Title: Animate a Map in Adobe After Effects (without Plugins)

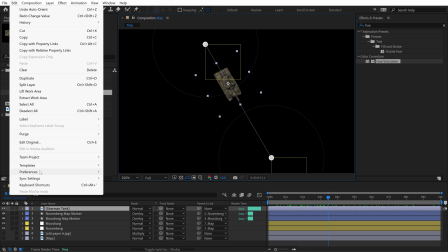If you can't see the whole path, go to Edit Preferences, and I think it's under maybe Display.
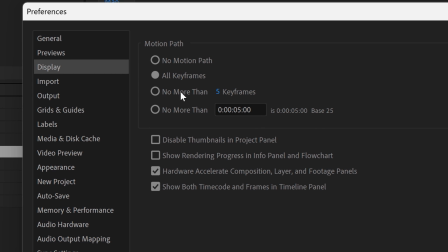Is it under Display? Yeah. And there's a section for Motion Path. I think it actually defaults to no more than five seconds.
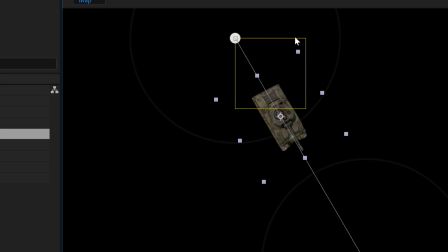So, you may need to switch it to all keyframes so that you can see, you know, both the start and end keyframes and everything.
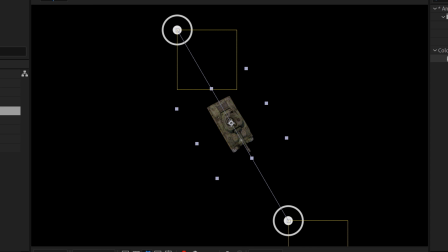What's cool about this is if I go and hit P and I grab position, you'll notice these little circles here. And these are actually Bezier handles. So I can grab both of these and just start to move them around like this. Be careful not to grab the bounding box of the tank because then you're going to go and you don't want to do that.
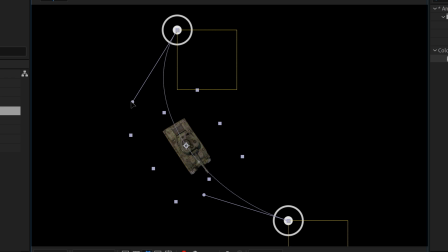So just grab these and let's say we're going to have our tank kind of cruising around like this.
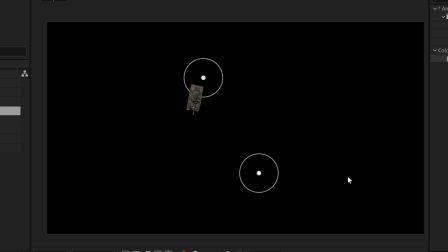Like it takes a turn and then head straight in. So now we see our tank leaving Nuremberg, heading around and then cruising on in for liberation.
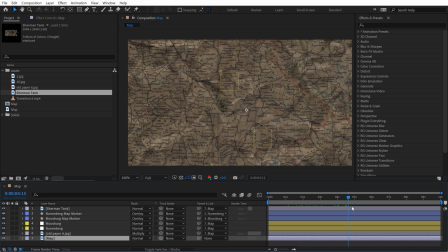My next problem is, is that this tank is not popping out from the map that much. I need to draw the visual attention to this. So there's a few things and ways that I can do this. First, I'm going to go add a,
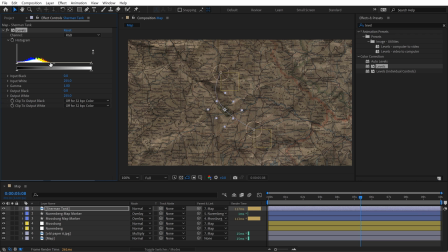let's maybe add a levels effect. and if you look you can see it's just very dark so I can brighten this up
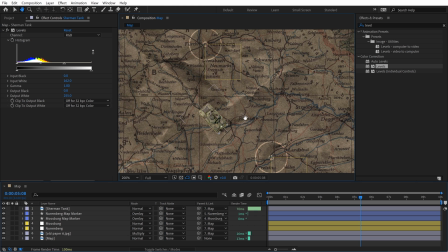okay so that's brightened up a little bit now I want to it's still looking very flat so I can add a drop shadow to
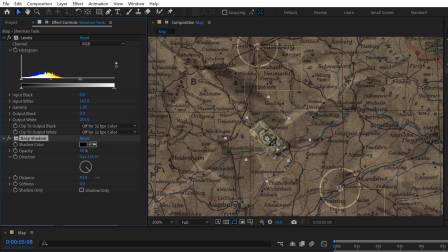it if I just grab a drop shadow and drop it on the tank really crank what I like to do is crank the distance out so you can see it and then bump up the softness to make it look more realistic and then you can change the position over here now let me
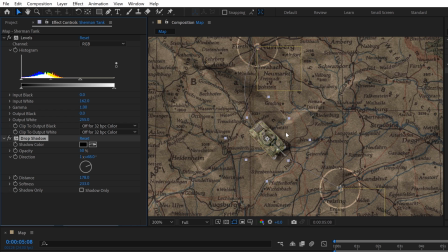show you what why this isn't the best method so what you've got here is that this tank it's looking better now it's looking you know like Like it's looking more 3D which is cool. But if I play back the animation, you'll notice that the shadow animates with the tank.
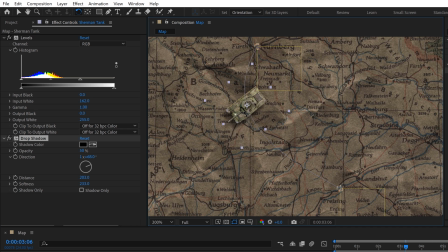Like it's rotating. Like if I come down here and rotate the tank, watch the shadow. The shadow is not realistic, it's like rotating with the tank. This has to do with render order, the way the effects are rendered. So the effects are basically rendered before the transformation properties. So we don't want that. So I'm going to delete this.
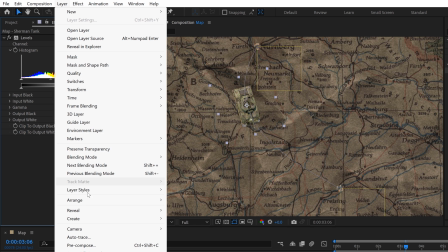If you use layer styles instead, if I go up to layer, layer styles, drop shadow, these will be rendered after your transformation property.
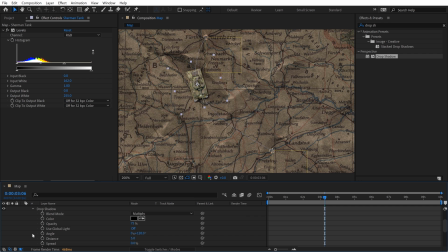So it'll do the rotation first and then it will add the drop shadow. Let me just show you what I'm talking about here.
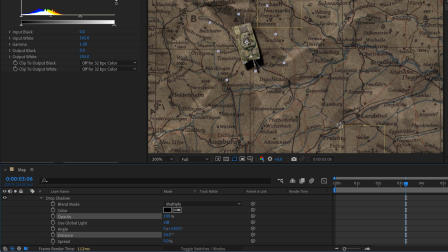Bump up the opacity and bump up the distance and then, you know, just like tweak this a little bit. Try to make it look as good as possible. Now with a layer style,
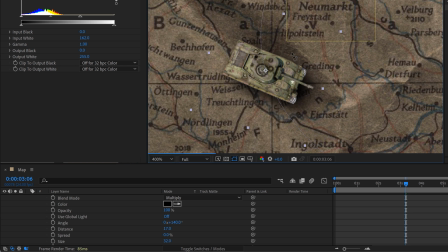you're going to see that if I rotate this now that that That shadow is always going to be facing this way, which is cool.
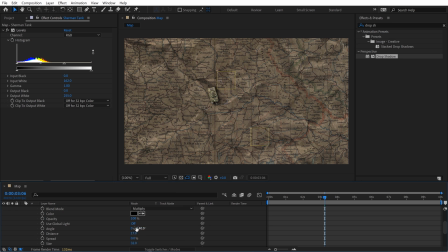This is what I want. Alright, so I brightened it up, added a shadow, that looks pretty cool. You know this shadow could definitely use some tweaking, it just needs a little bit more.
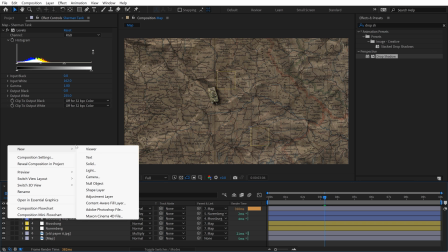Now, to really bring attention, I'm going to add a new adjustment layer, and we're going to call this one Vignette.
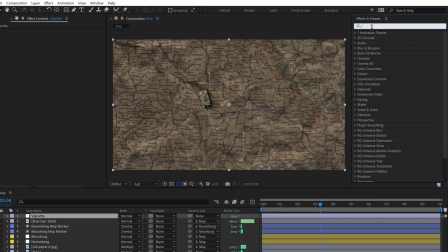I'm going to add, this is another preset that I created, it's called Noisy Vignette,
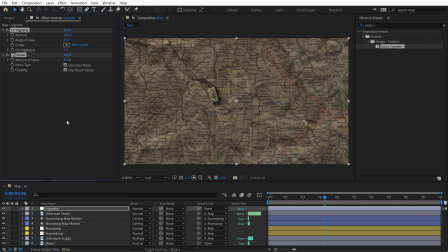and And it's just essentially the vignette, the default CC vignette with a noise effect. So that's already given it a little bit more here, but let me show you a really cool trick here.
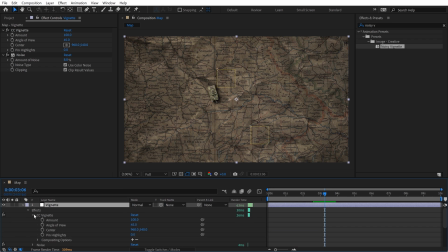I'm going to go down to effects in the timeline here, open up vignette, and I have this little center area here. This is like where the center of the vignette is going to take place, or where it's going to be. With this property selected, I'm going to tap S twice to solo it.
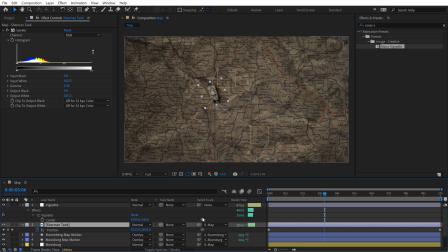And then I'm going to go to the tank and I'm going to hit P for position. And now I'm going to property pick whip this to the position of the tank. And you know what? This isn't applying correctly. And you know why it's not applying correctly is because this is actually parented to another layer. So let's deselect that. And now if I property pick with this again, now this centers up here.
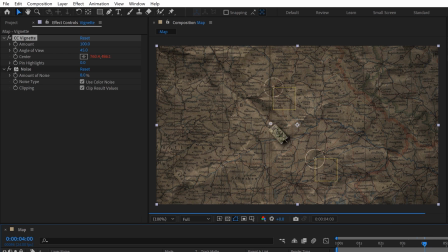And now that vignette is going to stick to here. You can see real subtle movements here with that light, which is cool. But if you want it to be super dramatic, just bring the angle of view way up and it's going to give you like this super dramatic look.
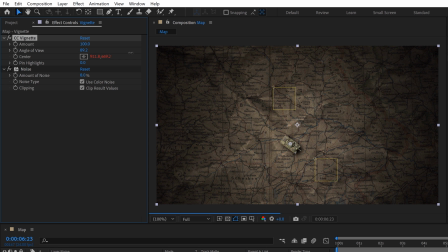And then it really brings attention to the tank. I mean, you can go pretty crazy with it. And it almost looks like a light, like following the tank.
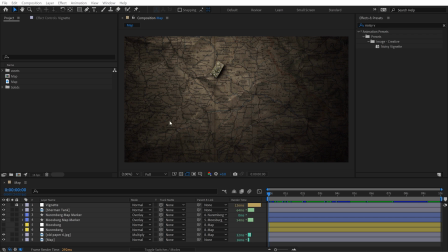Okay, I'm almost there. I pretty much have an animation, but I want to bring it to life by making the map move and make it look like I'm kind of flying in or zooming in on the map with some kind of camera.